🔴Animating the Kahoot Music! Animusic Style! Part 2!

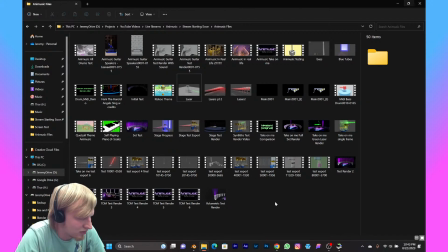1475s
I could definitely talk about this stuff for a while. I mean, I went through a lot of research and development trying to figure out how to make these, and I have hundreds of files on my other computer that show off everything I did.
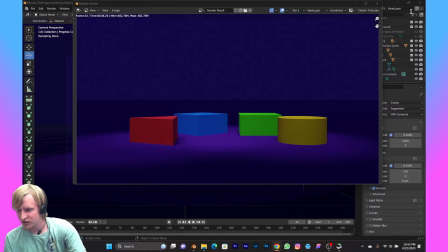1488s
I remember people saying that Laserium, the Future Retro prototype, was going to have the blue guitar until they found a picture of it. Oh, really? That's interesting. I always forget Laserium. I'm glad they renamed that one. I always forget that one exists entirely, honestly. They think it's pretty much just Future Retro, right?
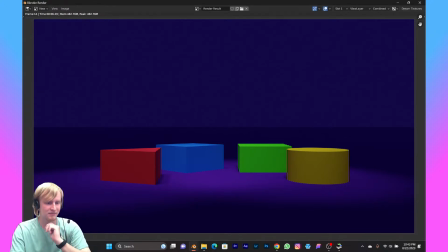1507s
Just maybe, subtle changes. At least that's what I think I remember hearing. Alright, back to work here.
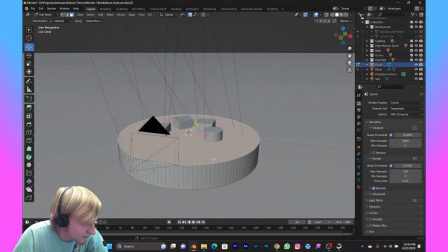1515s
Let's bevel this stage a little bit. Just help it stand out, feel a little more natural.
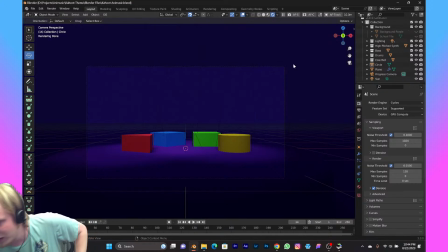1528s
And then I've decided I'm going to keep everything with basic. I'm going to do materials. I'm going to do textures. I'm not going to have them be super strong, though.
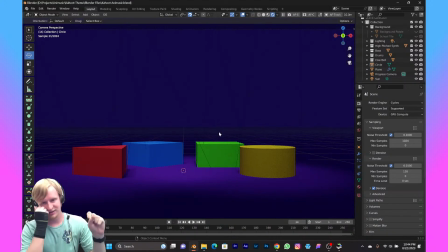1538s
You'll see that there's texture when the light hits it and stuff, but I still want that smooth, modern Kahoot look and feel to it.
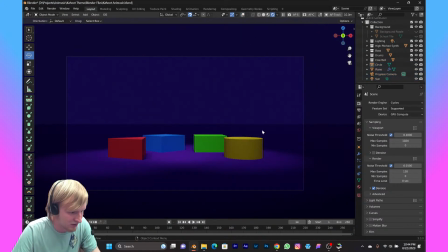1547s
But yeah, here's our stage so far.
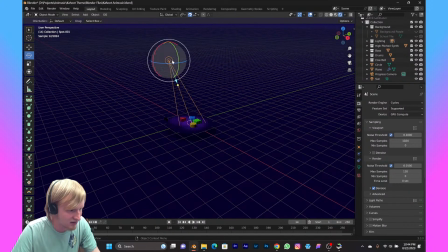1550s
We're going to add another spotlight that shines down on everything. It'll be this one right here.
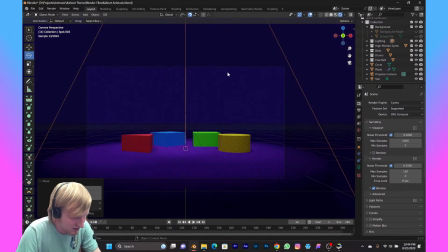1561s
It'll kind of bless the entire stage with its beautiful light.
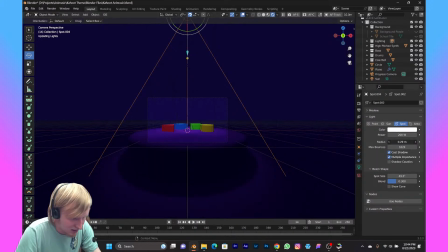1570s
We will make it a little bit softer on the shadows.
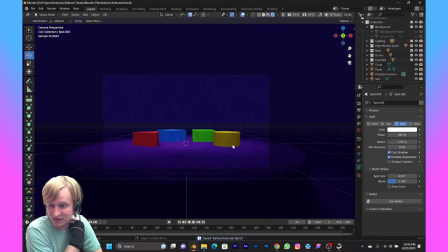1577s
But yeah, there we go. That's looking cool. I really like it. Yeah, that'd be.
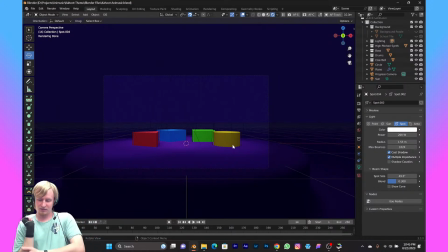1582s
I mean, you say I haven't found it, but I'd be shocked if it's anywhere. I'm not sure it's a fine thing unless you go through Wayne Lytle's hard drive, then it'll probably be there.
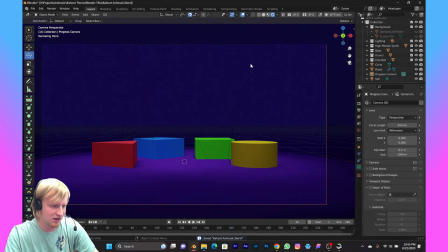1592s
It's amazing to me the things that the Animusic community has found. I mean, the work people do.
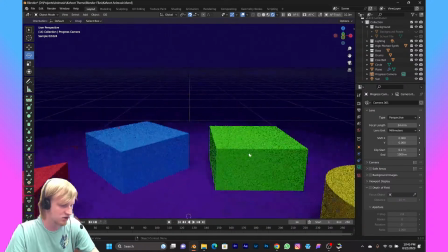1598s
It's so cool to be a part of like a small but dedicated community like that.
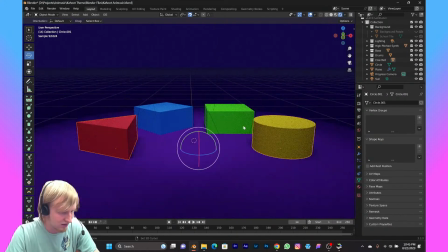1604s
It's really cool to see all the things people are able to figure out and find.
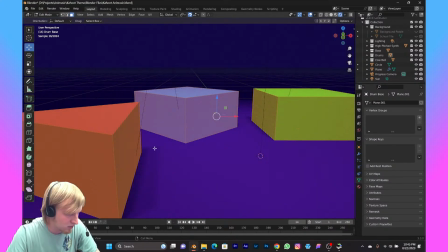1611s
Alright, we are going to bevel these shapes slightly. Always bevel everything for realism.
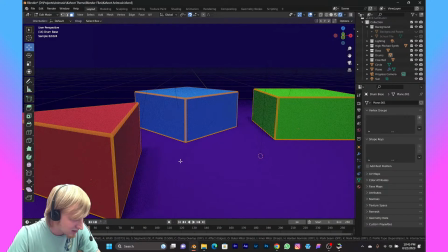1617s
Nothing in the real world has super sharp corners.
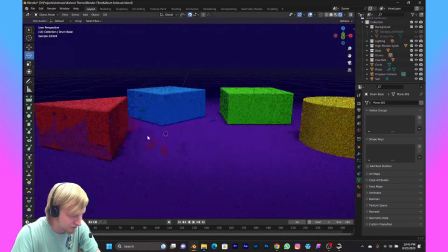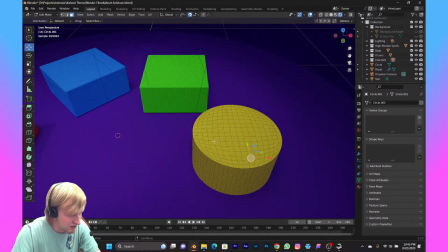1635s
I was debating if I was going to bevel the... Ah, dang it. Why did I do that?
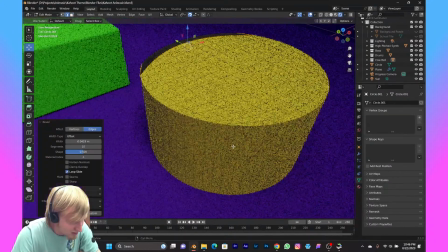1640s
This is going to make it impossible to bevel now. Ah, why would I do that?
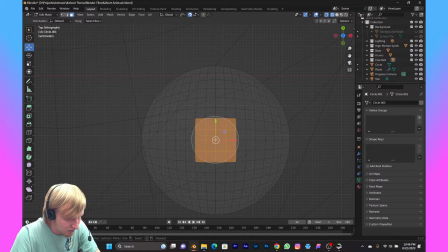1647s
Alright. I don't even remember what my reasoning was last time for making this all quads.
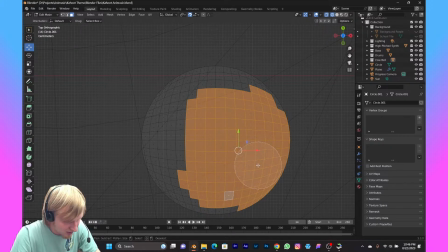1655s
I think I was just trying to... I think I went on a rant about like how it's impossible to get good topology at the end of a cylinder or something. And then I decided to do this. Now I have to clean up my own mistakes.
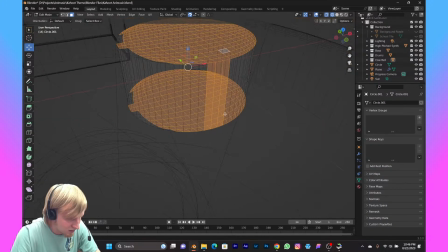1674s
Oops.
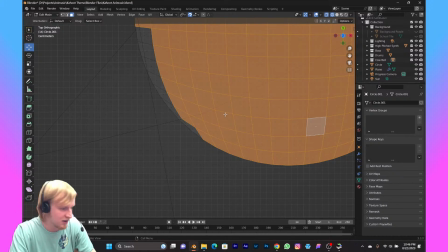1679s
Yeah, the community is really chill. The community, yeah, the Animusic community is really cool.
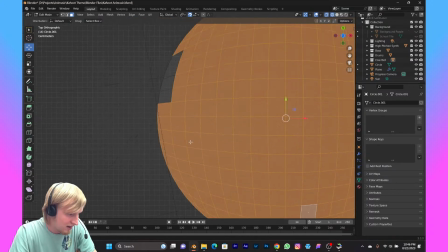1685s
Definitely one of the most laid-back ones I've been a part of.
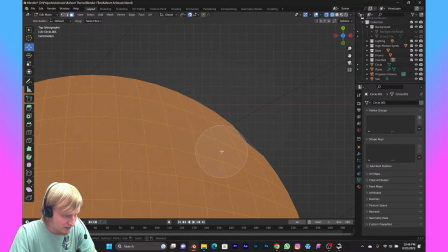1688s
And it's cool to see the amount of love and care Animusic still gets all these years later.
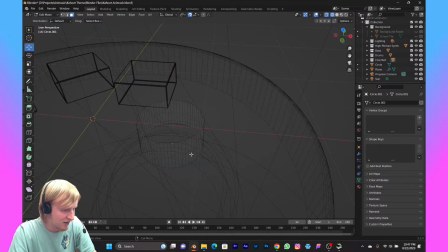1697s
Especially with no input from the creators. I hope Wayne and Dave, I don't think Animusic has always been all positive for them,
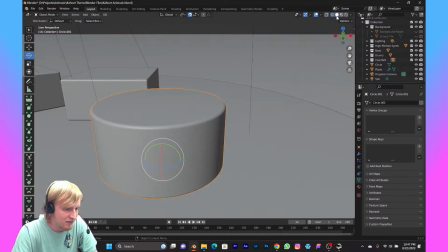1706s
but I do hope they realize how positive it's been for lots of people.
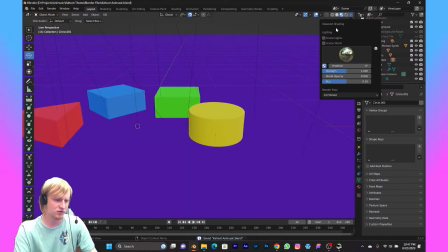1712s
I mean, it's been super influential in so many people's lives,
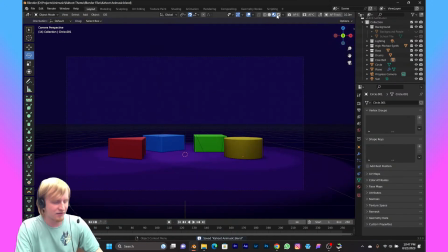1714s
and I hope they give themselves a little bit of a pat on the back for that. You know, I never actually rendered my image.
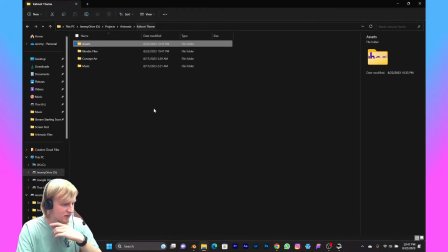1722s
I talked for hours about doing it, and then I didn't do it.